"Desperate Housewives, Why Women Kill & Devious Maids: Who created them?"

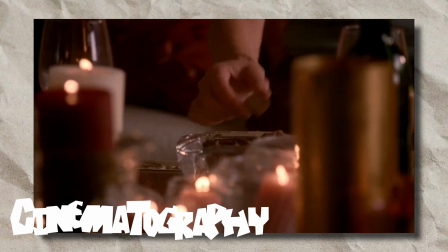32:46 One notable aspect of Cherry's shows is their use of vivid and striking cinematography.
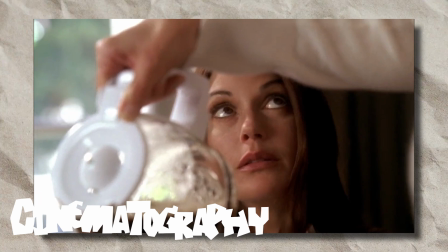32:51 The camera work is often stylized and intentionally draws the attention of certain elements on the screen.
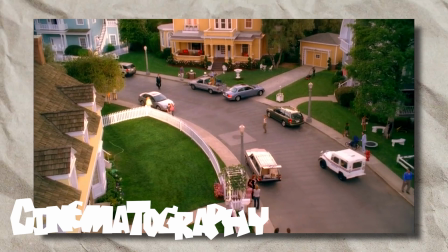32:58 For example, in Desperate Housewives, the show's signature sweeping shots of Wisteria Lane's suburban setting with its lush greenery
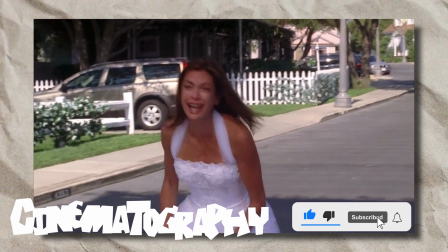33:06 and picturesque homes establishes a sense of place and emphasizes the facade of perfection that the characters strive to maintain.
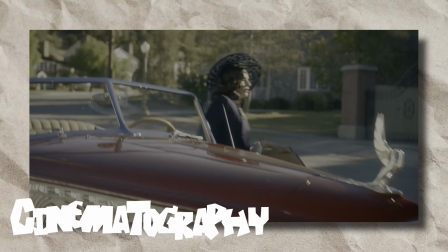33:14 In Why Women Killed the Show uses creative camera angles such as Dutch angles and low angles to convey the character's emotions and perspective.
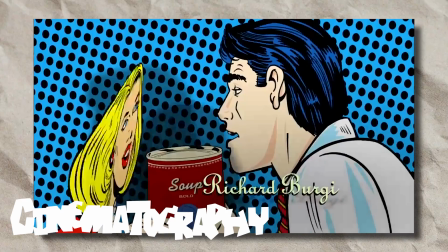33:22 In Desperate Housewives, the opening credits sequence is a visual feast showcasing various domestic items and activities such as baking,
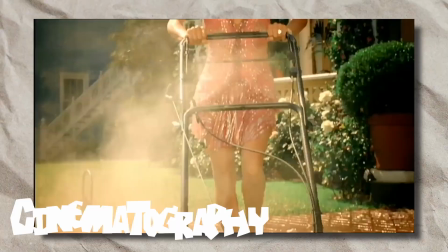33:31 gardening, and vacuuming. The sequence is set to the tune of Danny Elfman's haunting and whimsical score creating a tone of dark humor and mystery.
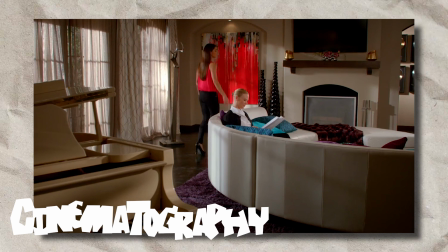33:40 Devious Maids features a vibrant and colorful cinematography with a strong emphasis on the luxurious,
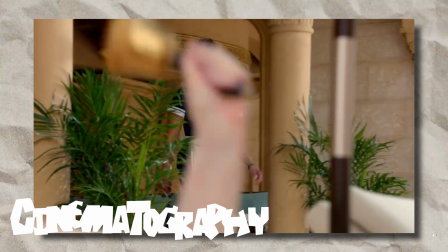33:45 opulent lifestyles of the wealthy families the maids work for.
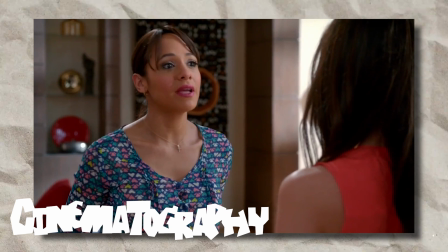33:50 The show also makes use of Latin music and Spanish language dialogue, reflecting the cultural heritage of the maids and adding to the show's unique flavor.
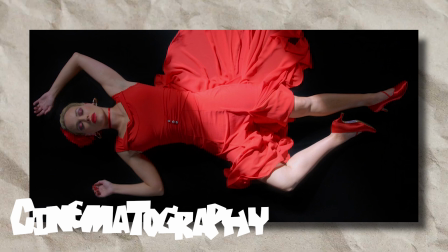33:59 Why Women Kill, the show experiments with different visual styles to reflect the different time periods in which the stories take place.
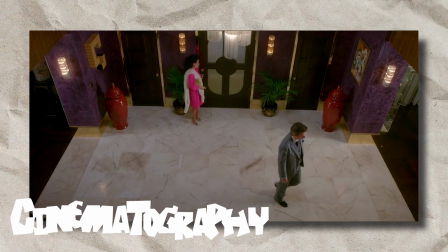34:05 The 1960s storylines is shot in a bright and colorful style with retro outfits and furniture,
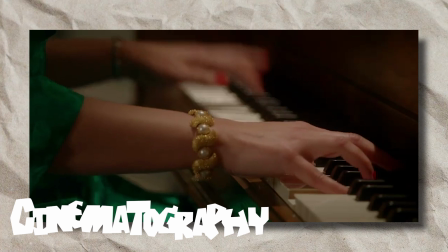34:11 while the 1980 storyline is darker and grittier with a focus on neon lights and punk rock music.
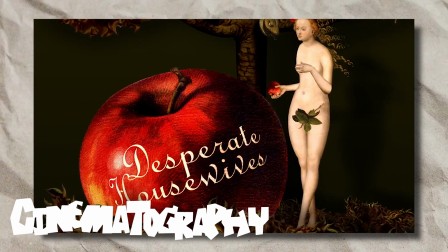34:18 Cherry Shows utilizes music to a great effect.
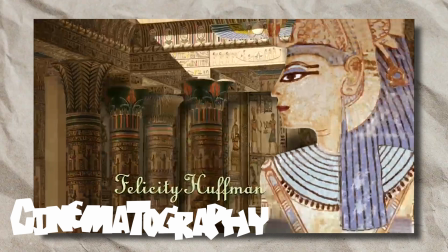34:21 For instance, Desperate Housewives features a haunting, melancholic score composed by Danny Elfman, which contributed to the show's dark and mysterious tone.
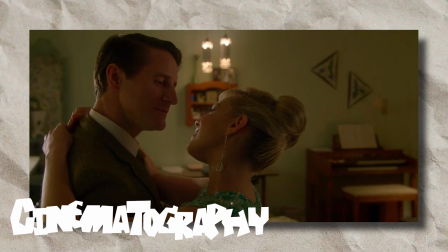34:30 In Devious Mains, the Latin music and rhythms were used to reflect the cultural backgrounds of the show's main characters,
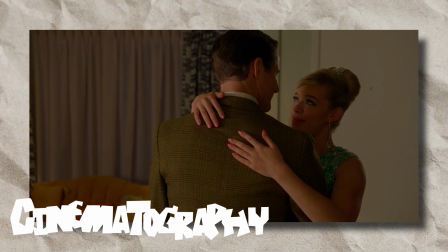34:37 and in Why Women Killed, the show's 1960s setting is underscored with period-appropriate music,
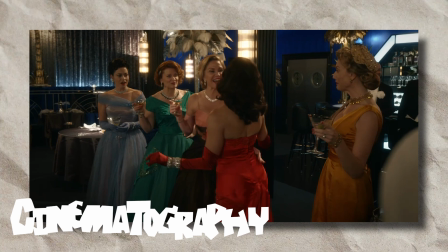34:43 a significant aspect of Cherry's shows often used to evoke emotions or set the mood for a scene.
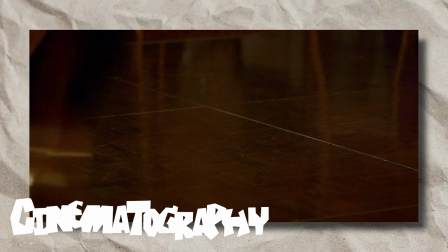34:49 In Desperate Housewives, a wide range of music is used to reflect the diverse tastes and backgrounds of the characters.
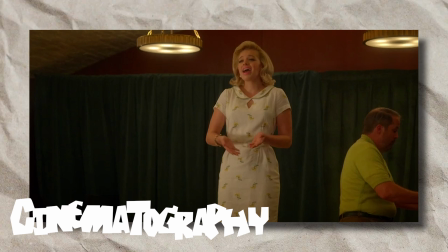34:57 In Why Women Killed, period- appropriate music is used to create a sense of time and place,
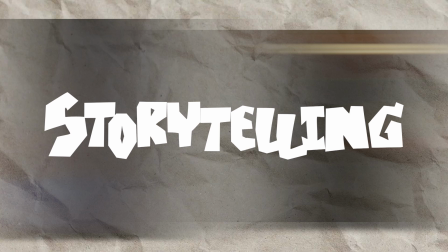35:02 such as the use of songs by Connie Francis in the 1960s storyline.
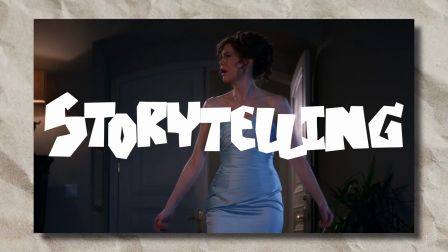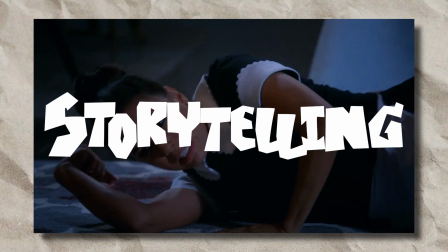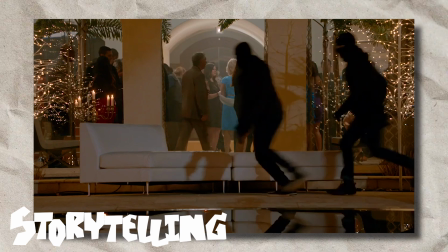35:17 Cherry shows often use genre tropes and conventions to create suspense, humor, and emotional resonance.
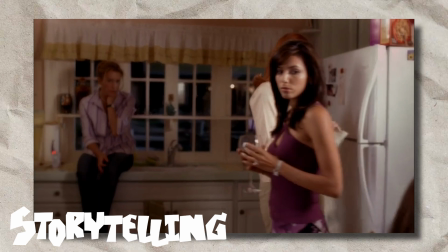35:24 Desperate Housewives plays with conventions of suburban drama genre by adding a layer of mystery and suspense.
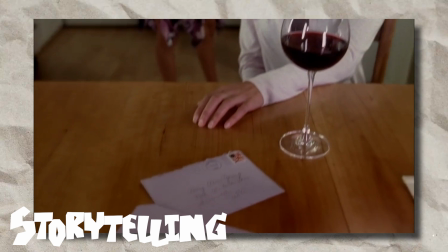35:31 The show's initial mystery of Mary Alice's side and the subsequent unfolding of secrets and scandals kept audiences hooked and guessing until the end.
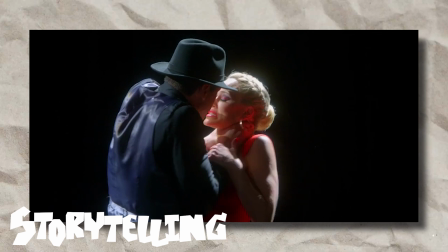35:38 Similarly, Why Women uses the trope of the murder mystery genre to add suspense and intrigue to its storytelling.
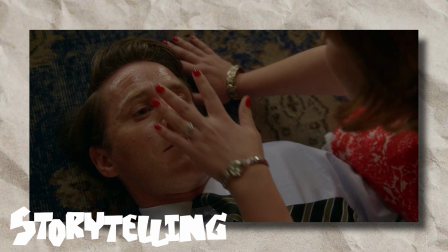35:45 The show's narrative structure, which follows three different women living in different time periods,
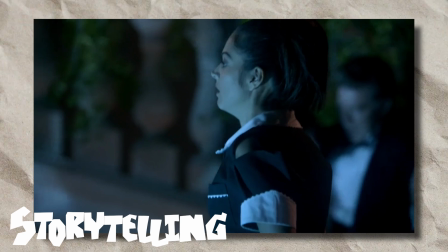35:50 also adds an element of mystery as the audience tries to piece together the connections between the characters.
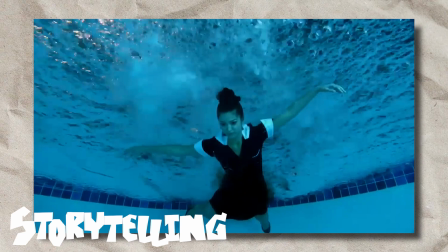35:56 Devious Mates also featured a number of deaths and mysteries that would only get resolved at the end of the season, always keeping the audiences hooked and wondering.
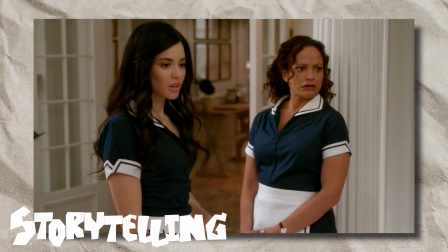36:04 You know, Sherry's shows use humor to balance out the more serious and dramatic elements.
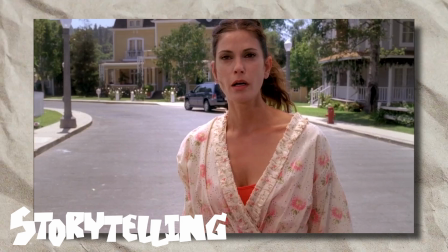36:08 Desperate Housewife often uses dark humor and satire to comment on suburban life and its hypocrisy.
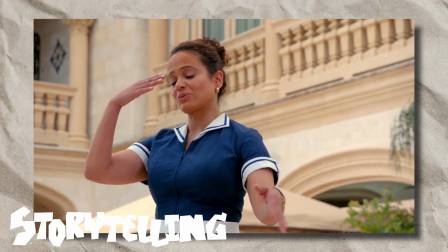36:13 Devious Maids similarly uses humor to tackle serious issues such as class and race,
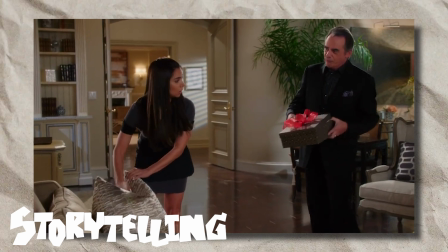36:19 while also providing a comedic look at the lives of the wealthy families they work for.
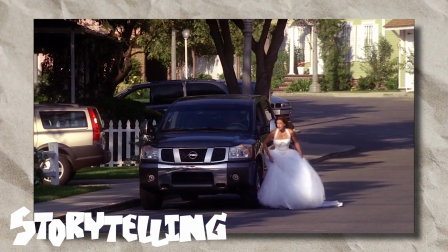36:23 In terms of emotional resonance, Mark Sherry's shows often use music and sound design to heighten the emotional impact of key scenes.
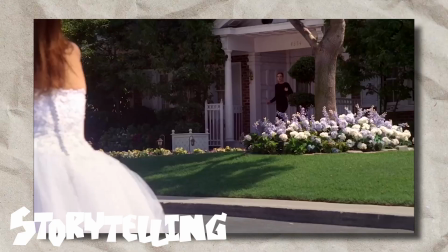36:31 Desperate Housewives often uses melancholy piano music to underscore emotional moments,
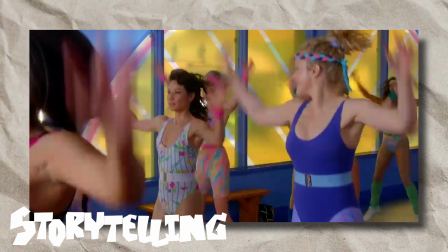36:35 while Why Women Kill uses music from different time periods to evoke a sense of nostalgia and emotional resonance.
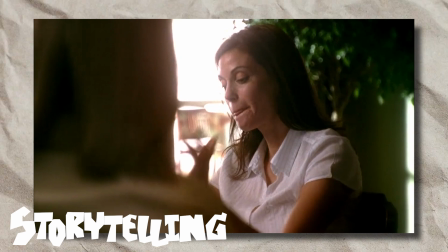36:41 Additionally, the use of flashbacks and non-linear storytelling in Cherry's
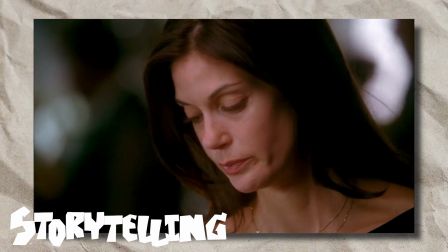36:46 shows often allows for a deeper exploration of the character's motivations and emotions, adding to the emotional resonance of the storytelling.